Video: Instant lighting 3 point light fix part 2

Hello, fine friends. Paul Gordon here, again, Hairy American Troll. And I wasn't satisfied with the last video, so this is in addition to the other three-point lighting. Okay, so here I have a simple three-point lighting plan, and now I want to take it apart for you okay so I have I have a light behind me and I have a light off to the side and I have another light to the 45 degree angle or 60 degree angle right there okay so let's see I will turn off I will turn off my side light okay
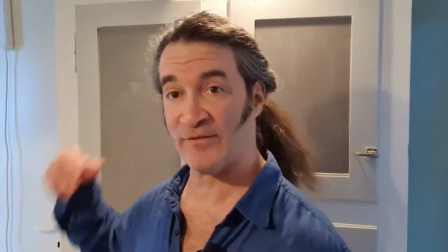so now I have some shadow I'll turn off the backlight okay
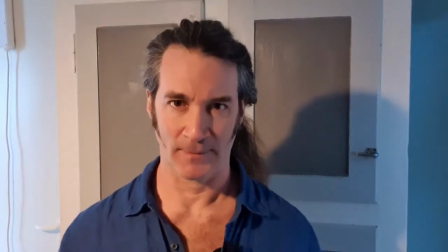so now I have one point now I have just one point lighting so now you can see the cross shadow okay
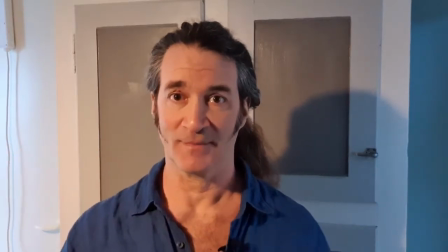this cross shadow is dramatic but
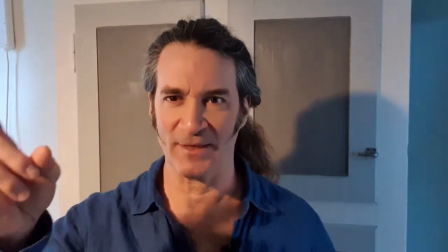it might be a little too dramatic so this is a this is from the
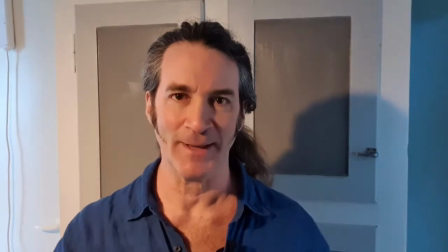corner front right now I have this other one directly to the
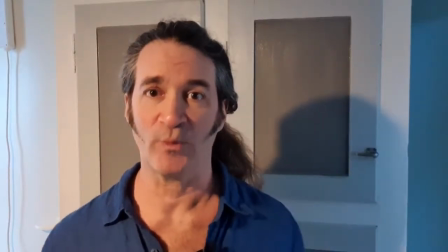side and I'm going to fill this other side with a different color light there
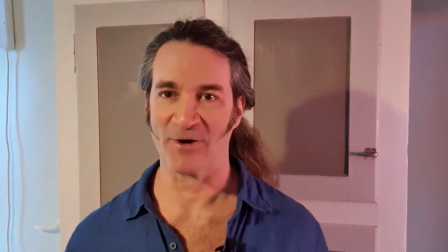we go okay now bear with me I know this is particularly pink I understand.
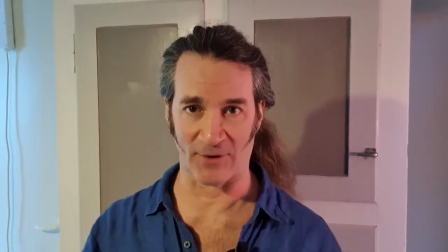But when I add the back, then the whole picture is what adjusts the camera lens,
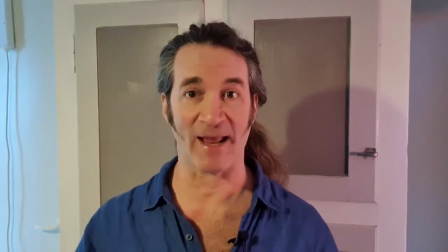the iris, and fills out the whole thing.
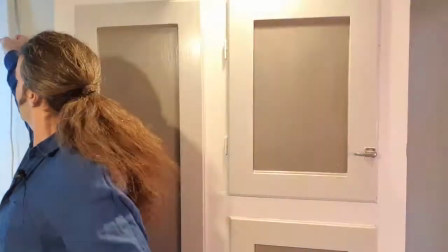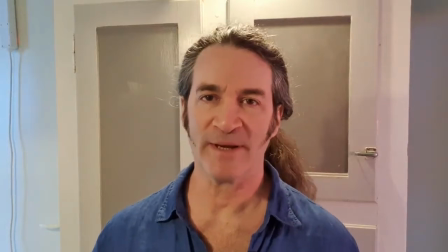Okay, so here's a particular effect.
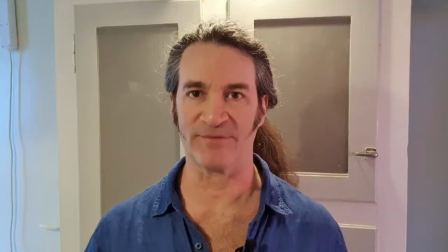The whole effect is built for this reason, okay? If I were to only be using one-point or two-point lighting, I would adjust that accordingly. In the other video, I was moving too quickly because of this corona, having to do all sorts of things. I had too many projects, and I was not satisfied with the amount of, you know, the backlight was hitting me too hard, so when I put the backlight on, it actually blasted out and overpowered the front light,
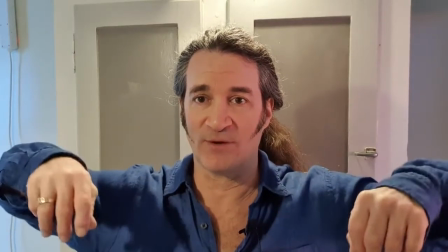but in this particular situation, it's not. You can see that I have this halo on my head,
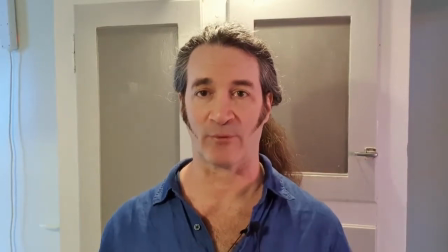and this backlight hits my shoulders and actually brings out a quality to me in the space. That's what you're looking to do. You're looking to separate yourself from your environment, make you pop, as I refer to it. It's not just me, it's the standard speak. So, some of you have asked me about my rig. My rig. The only fancy things I have with me at this moment are my microphone, which is not fancy at all. I think you can get it for $60, $70, $80 online. It's a Shure, and it is just a clip-on lavalier with a 3.5mm into my phone. It's just a standard jack for computer or phone or whatever. I also have a gimbal, G-I-M-B-A-L. and my particular one is a three-motor gimbal and this enables me to hold the thing and walk around and I do not have a fancy attachment my gimbal is just screwed in to a tripod so this allows me quick adjustment wherever I want to be okay so now I want to share with you the very simple understanding of the lights I'm using, okay? You're going to love this. I'm going to turn off my light, my side light here. And now I'm going to bring it into the room.
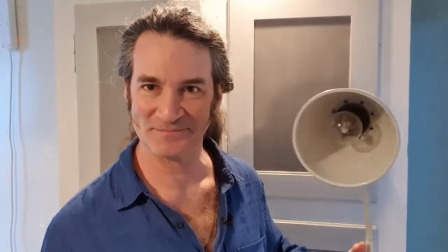This is my lamp. This is my side lamp.
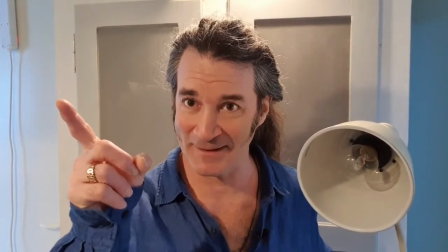I have a similar scoop right there, and I have a similar scoop hanging up above me behind me.
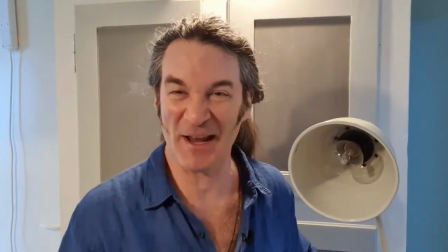Okay? It's just home, it's just cheap stuff from Ikea or wherever.
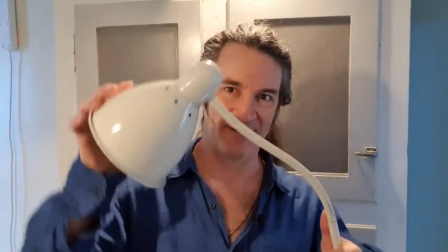You know, these are, you know, I mean, it's just an adjustable thing.
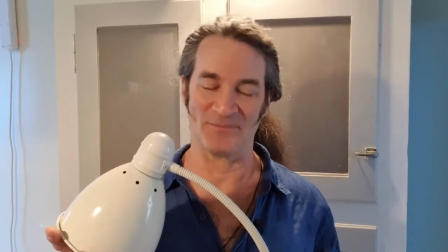Now, I also want you to understand that this
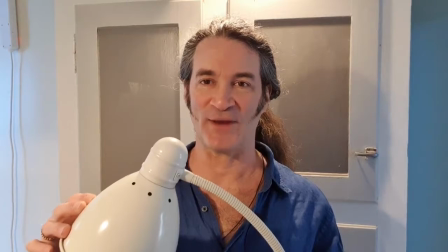light bulb is the same light bulb as I have in there and up there.
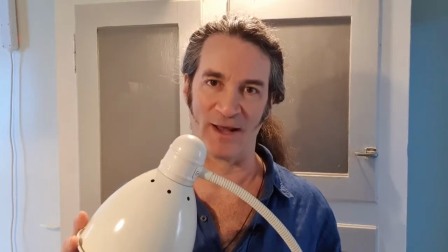However, I wanted to differentiate my color temperature,
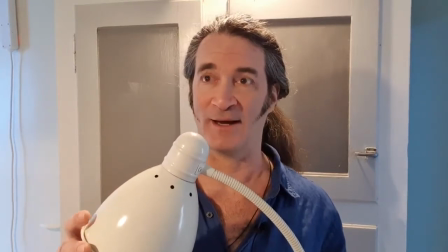which is the difference in, you know, warm, cool, high intensity LED, whatever it is.
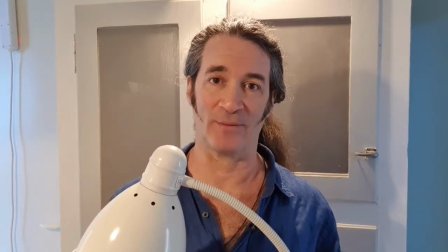The color temperatures of different bulbs make you feel very
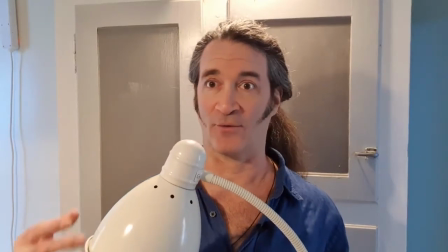cold light or grow lights or warm,
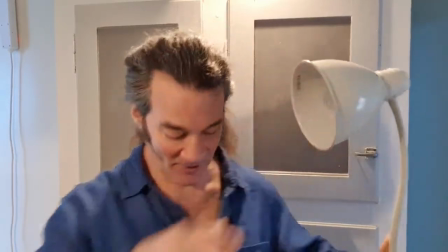mellow light, whatever it is. And in this particular case, I want to show you something. I have this lamp here, okay?
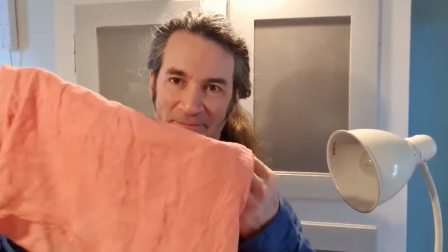And I have a piece of fabric, and it's mostly see-through.
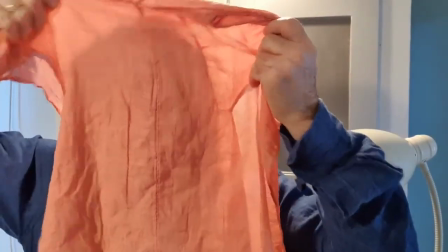Maybe you can see me in the back.
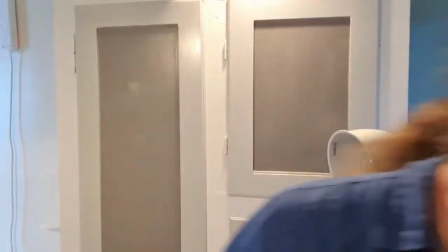So I turn this light on. Turn it on over here. Okay.
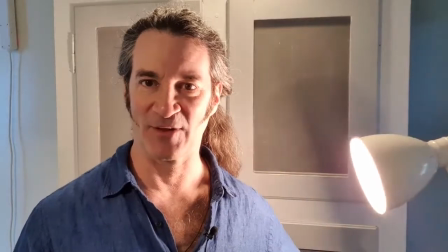There's the light.
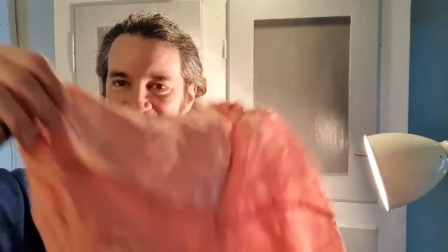And now, I wanted to differentiate, so I took this.
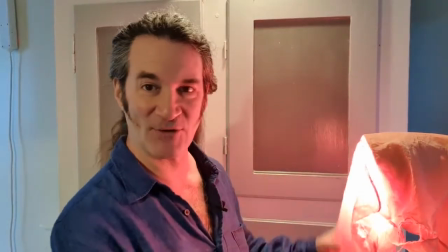And in so doing,
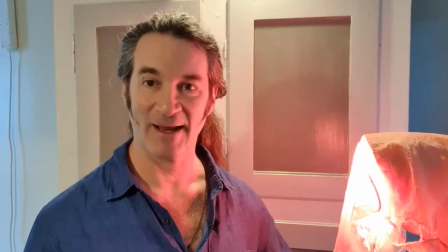you can see the color difference here. okay and now because it's too close to me
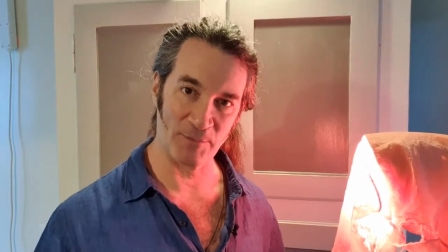the camera iris is picking up the information too
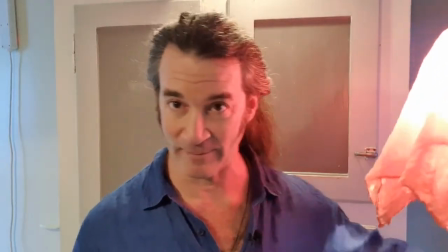intensely so I simply move it back to where it needs to be and now it's far enough away that it doesn't overpower anything but you can see this Okay, so there's one light.
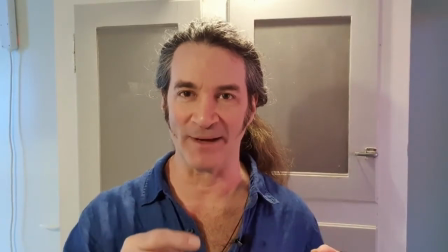It has a similar intensity but a different color so that
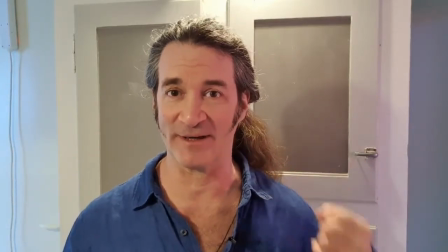there's this color here and this other color here and both of them split my face
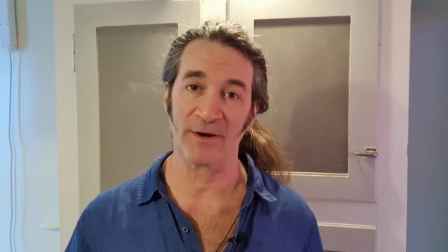and add to the fill but also lend the cross-shadow
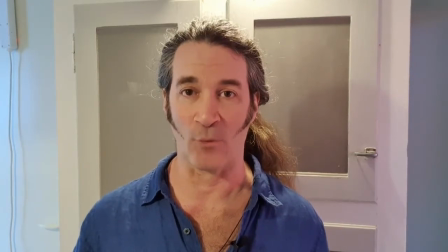dramatic effect that we're looking for with effective two-point lighting.
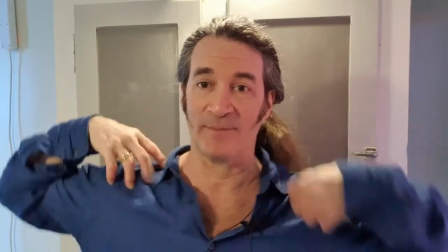The third point, up and behind me, gives me this glow, this halo behind me,
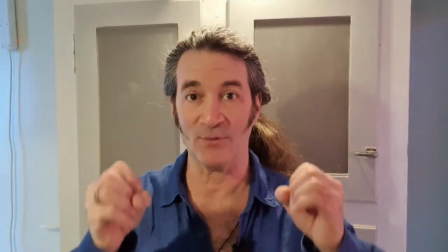which enables me to pop out of the space. And you may be looking at this and saying, this is incredibly simple, I want to buy something fancy, and I'm here to tell you, sure, you can buy something fancy. It's fine.